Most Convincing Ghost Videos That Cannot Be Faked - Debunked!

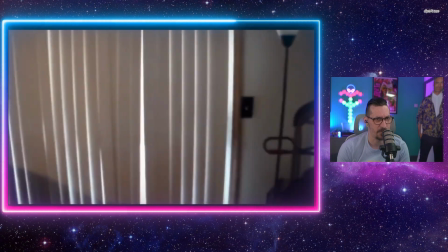886s
I'm pretty sure there's another piece where they move. And we can see another bunching in that direction.
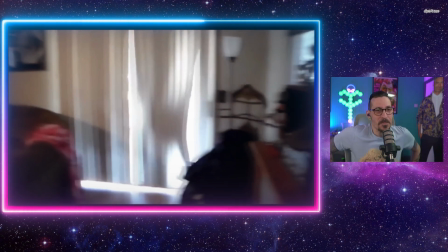895s
Yep, there we go. It's right there, look. So it goes directly to where the coat is, and there's a bunching right there.
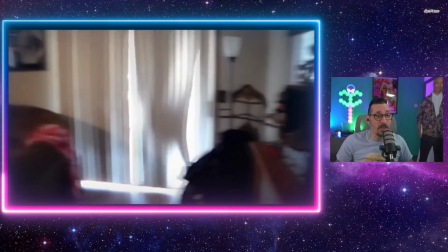902s
As a speculative debunk, it's important to say this because I can't see any fishing wire.
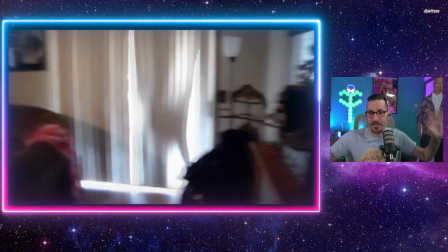907s
There is a coat covering something laying somewhere it shouldn't be in the weirdest possible way.
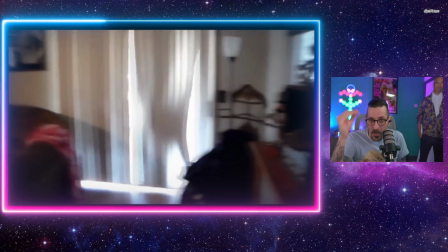914s
We have to question the framing in this. The blinds bunch and go to the direction of what is being covered.
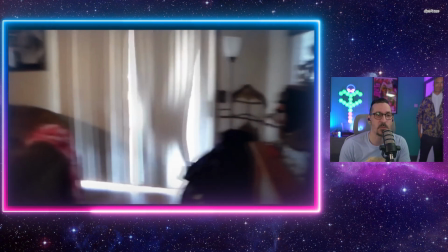921s
That is all I have to say about that. On to the next one. The next one I love as well.
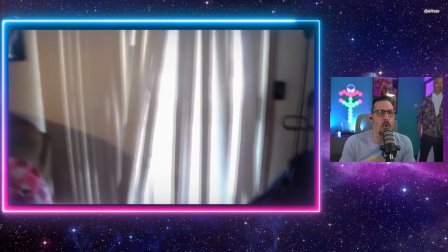926s
I love everything. Right, let's just fast forward this. Okay.
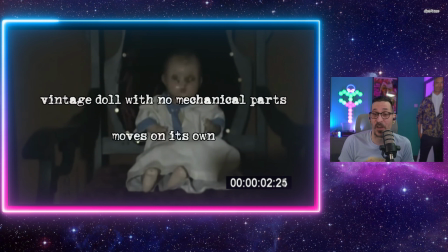934s
Vintage doll with no mechanical parts moves on its own. See if you can work this one out.
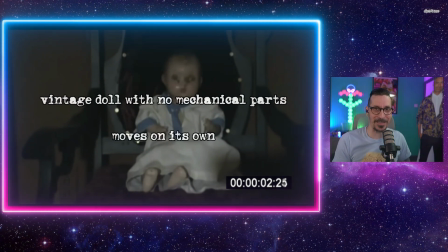940s
This one's a nice and easy one for everyone to do.
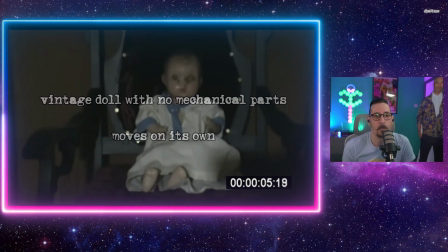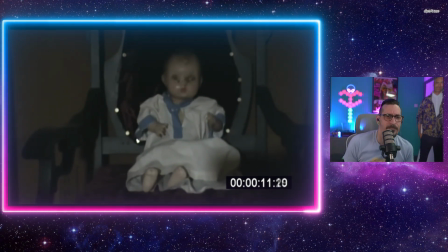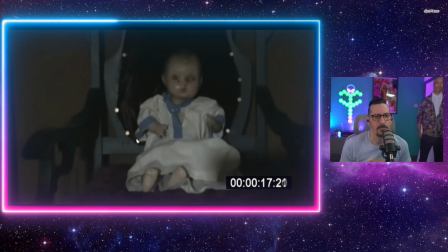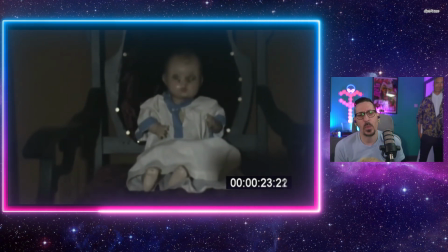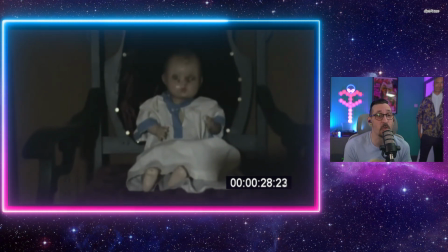967s
Fantastic piece of evidence. There's no talking, so just watch very,
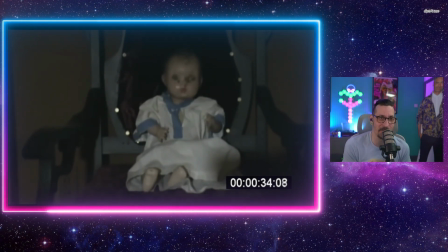971s
very slowly and just see in your head when it comes to the point of, wow, that doll is moving. This one is well done. I enjoyed this one. I got this one within the first 15 seconds I spotted this one.
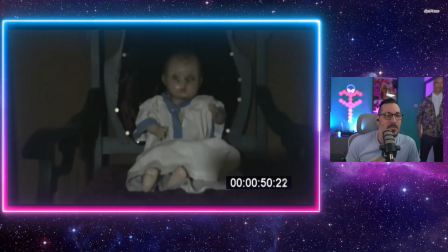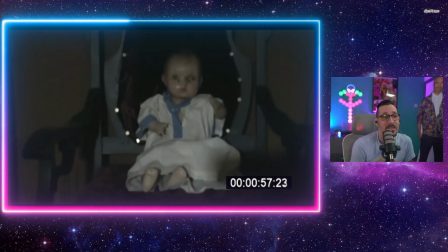994s
And it's actually well done the way they've done it. But it's very obvious how it's done.
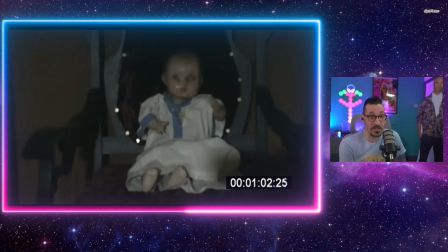1001s
Like, this is absolutely how this one is done.
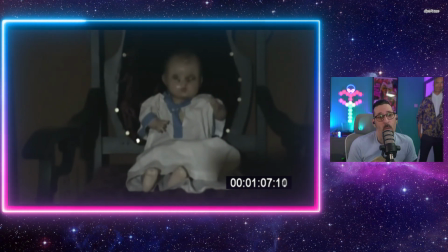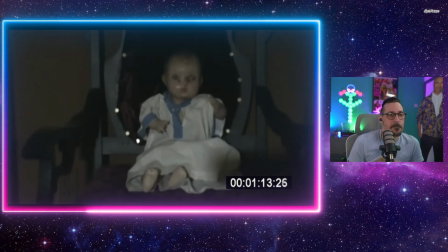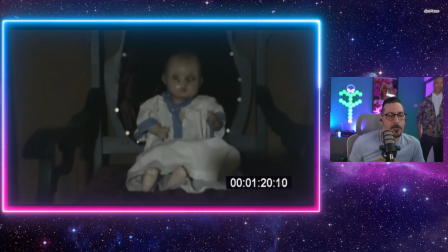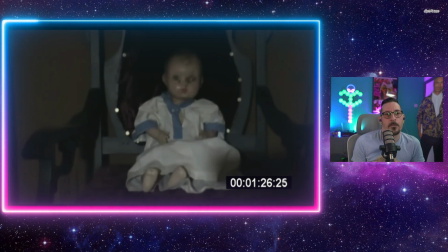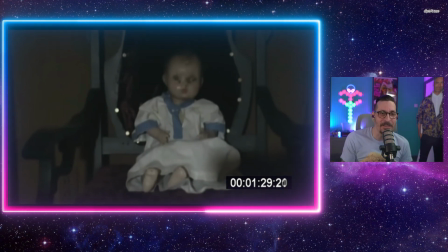1030s
Okay, so this one you can tell how it's done in a few ways.
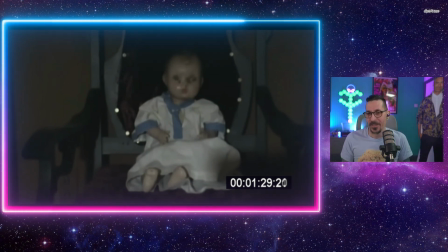1035s
There's a few really, really telling things here. And the number one thing that gives it away is that timer in the bottom right hand side. That timer is added after the fact, and that timer is there to sell time.
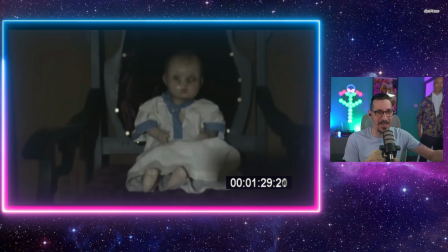1052s
Because what's actually happening, what you're actually witnessing is stop motion. All that's happening is it is stop motioned,
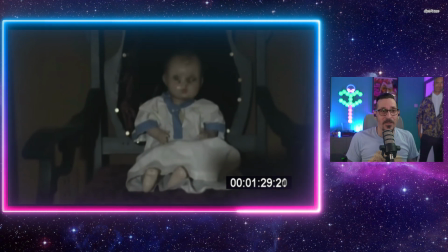1060s
so it's the doll, frame move, doll,
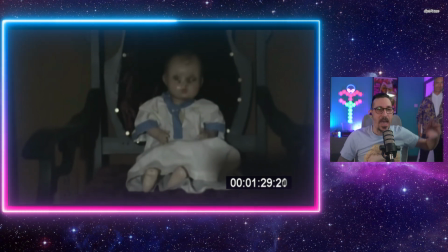1066s
frame move, and it's gone over and over and over again.
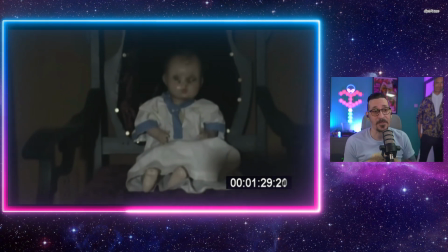1070s
This would have taken about 2 hours to put together, just with little movements put in piece by piece,
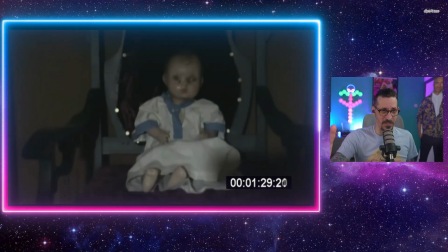1077s
and then all you do to totally sell the effect is throw a timer over, which is in totally the wrong position for a camera timer.
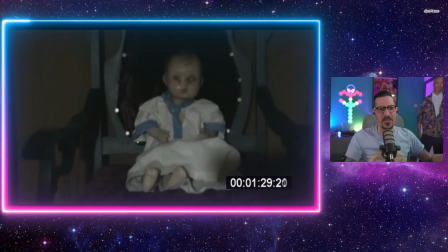1084s
Just because the way it's framed and it's like taking over the center of the frame, it'd be into the bottom right hand corner of the frame.
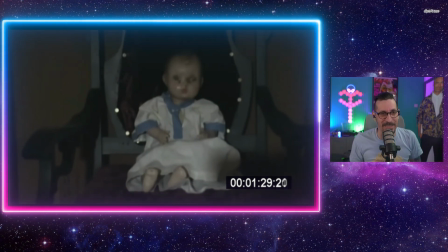1089s
That has been added on afterwards to sell it. It's just stop motion.
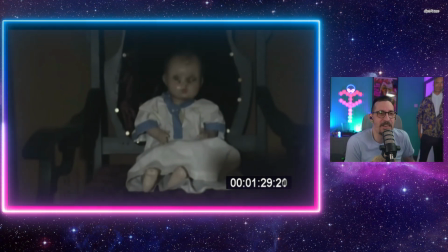1092s
And you have to agree that if you didn't really look at it as stop motion, looked at it for what it was, you'd be freaked the fuck out.
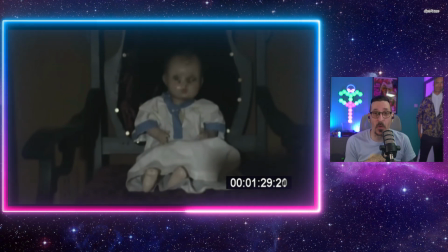1100s
Right, this is stop motion all the way. And it is really well done.
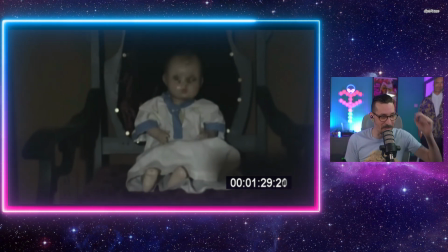1106s
I've seen what some people do with this stop motion stuff is really, really clever.
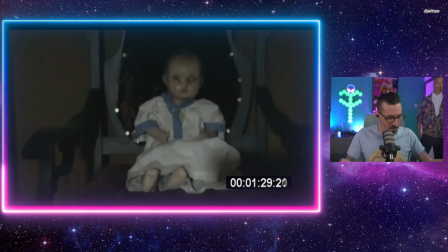1112s
So what they do is there is a like a 24-hour camera that watches a doll somewhere.
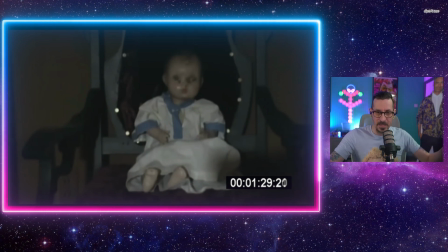1118s
It's not the My Haunted Hotel one, it's another one. But the 24-hour camera is not a live feed.
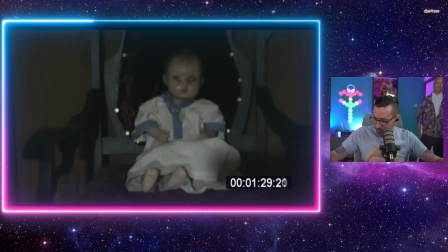1124s
It's they actually do stop motion, and then they compress it all together.